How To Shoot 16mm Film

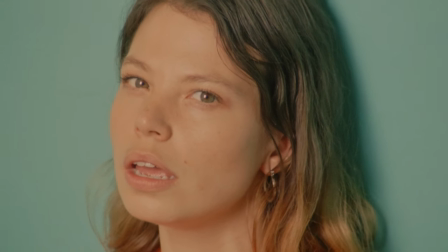(0:14)
I want to talk about how I shoot 16mm film, whether it's for a music video, documentary, a commercial, and just some of the tricks I use to get the most out of the image. The biggest issue I had when getting back into shooting film was the exposure. The image would never be rich enough the way I wanted it and I just found that if I start shooting a stop or even two stops overexposed
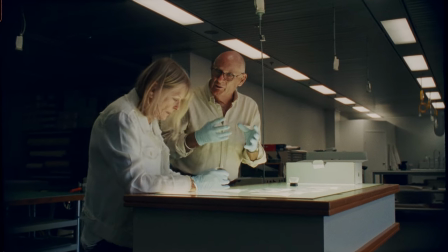(0:39)
and once I bring it into resolve I would pull it all the way down add contrast and just by doing that simple approach it gets you
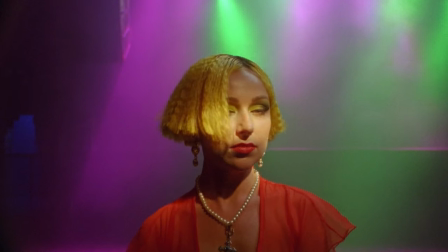(0:47)
so much richness out of the image and it gives you so much more out of the film scan the highlights roll off so well on film you don't need to worry about it as much as you would with digital and you'll just have this beautiful image so
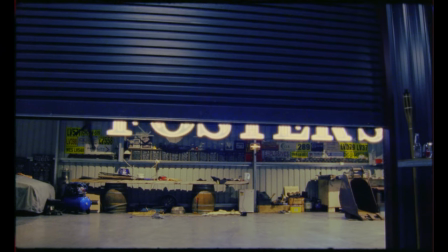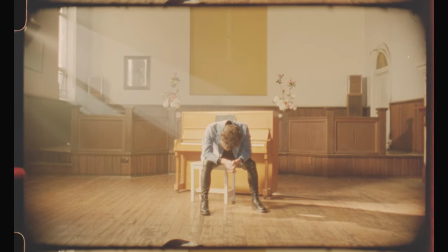(1:05)
when you get the film back from the lab it comes back like this as a log image. We got this scanned as a ProRes 4.2.2 file.
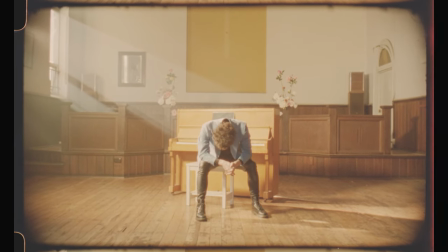(1:11)
It's quite overexposed and then after I've graded it,
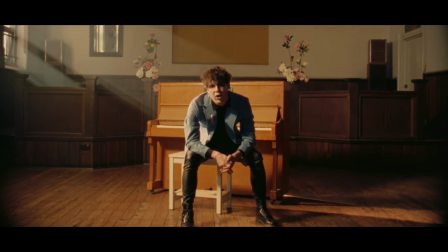(1:17)
it's brought quite far down and it really comes out a lot richer when you do it this way. Here's another example of this is a tungsten balance stock 500t.
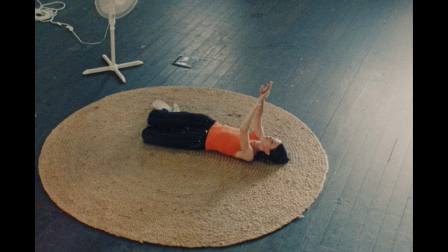(1:32)
The image is also stabilized in post to get rid of that camera shake from the film gate and yet again bringing the image right back down.
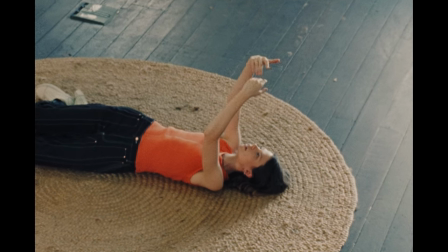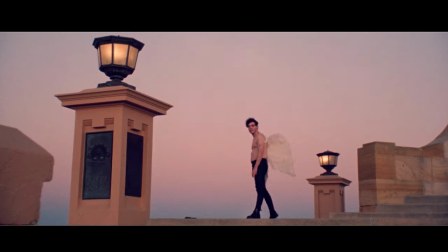(1:48)
This is an outdoor shot that we did again with the comparison of the two.
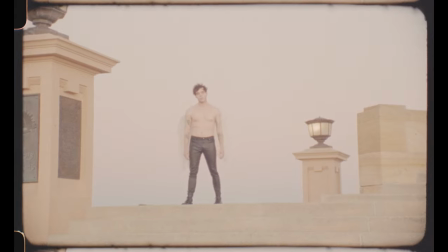(1:57)
You get so much more out of that sky.
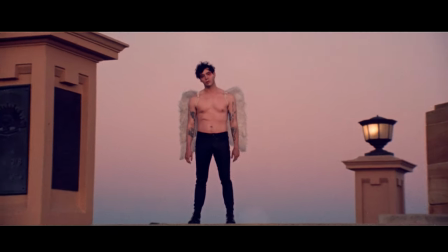So you could either use a light meter and get a reading in front of the scene and then just overexpose your camera to compensate for that or even if you're shooting an old bolex like this one that i use i just meter it through the through the eyepiece there's a little light meter in there i'll just look at the meter and i'll just i'll just go over just a bit because i know that you can you can bring it down so far in
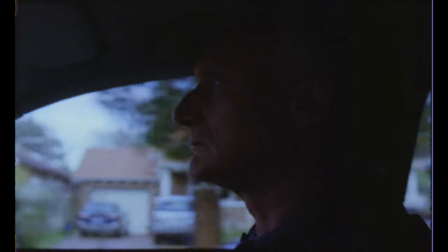(2:25)
the grade so this is what happens when you screw it up and you underexpose the film once you've done a basic color
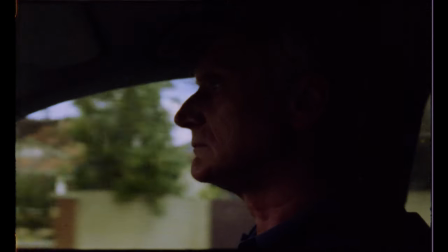(2:32)
correct and add the contrast and saturation back into it there's really not much room to move around it just makes it a lot harder to
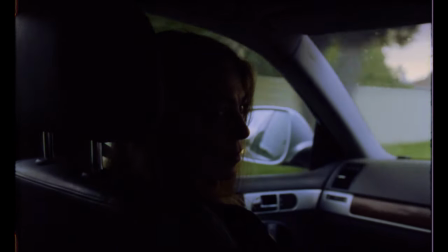(2:39)
to push the colors around so yeah I'd advise to stay away from anything like this it's much easier to bring it down to a moody tone rather than
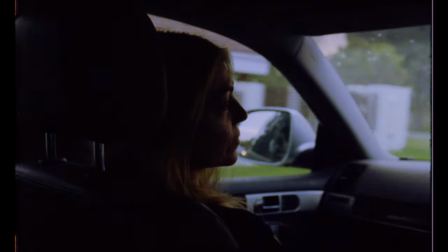(2:47)
to underexpose it and bring it back up. Okay so this is a music video I shot on Kodak 250 daylight balanced stock with a real minimal crew
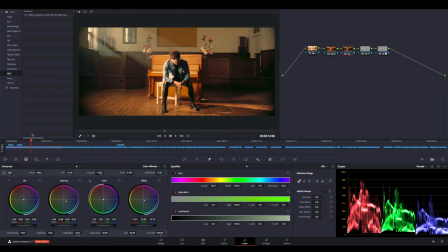(2:59)
and this scene of our performer sitting in front of the piano was lit in a bit of an unrealistic way but I find that works for a music video sometimes you can be more stylized. It works quite well. Someone like Robert Richardson does it really well with Tarantino in his movies.
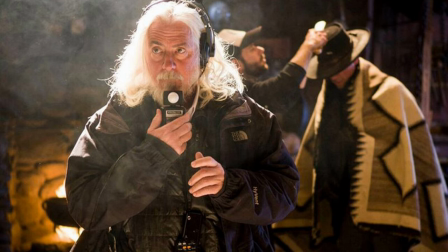(3:13)
The lighting is really over the top but it really fits the style of filmmaking.
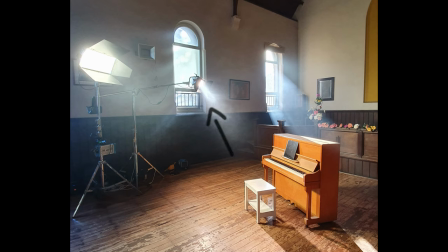(3:18)
What we did was use this 2k Fresnel as this hard light that's hitting the side of him and then we wrapped the light around with the sky panel. I would never really use a sky panel just sort of banging into someone's face without any diffusion in front of it but in a music video in certain circumstances you can kind of get away with it a bit more I think.
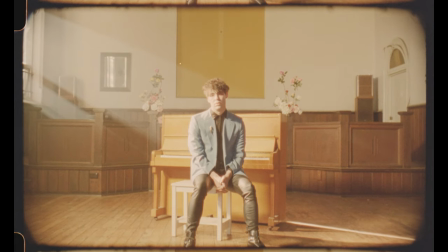(3:37)
I probably wouldn't do this in a drama. It's a bit heavy. You can see the multiple shadows on the ground from the different sources of light.
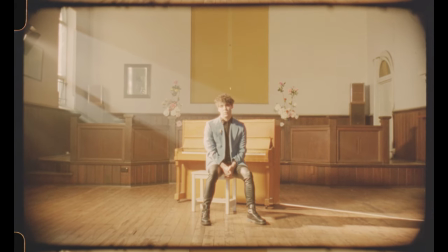(3:44)
Even up here in this top left hand corner you can see the 2k in the shot but we knew that that was going to get masked out.
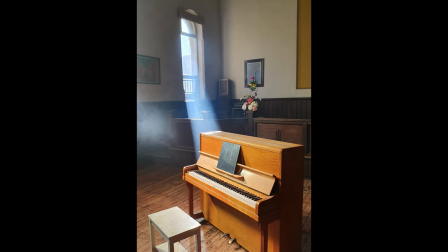(3:51)
That big light in the background was the sun just coming straight through the window and we just waited for the right time of the day for that to happen and shot it in about 15 minutes that we had.
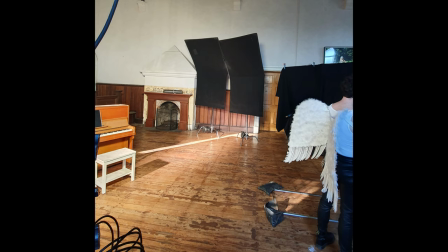(4:00)
To create a bit of contrast I just added as much blacks as we had on the other side and then just fill the room with smoke.
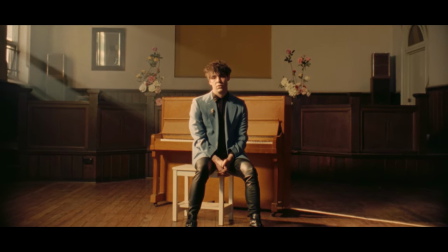So hopefully that helps with some of the lighting and the idea of shooting overexposed a little bit and and bring it down in the grade if your images are looking a little bit muddy or not as rich as you'd like them to be.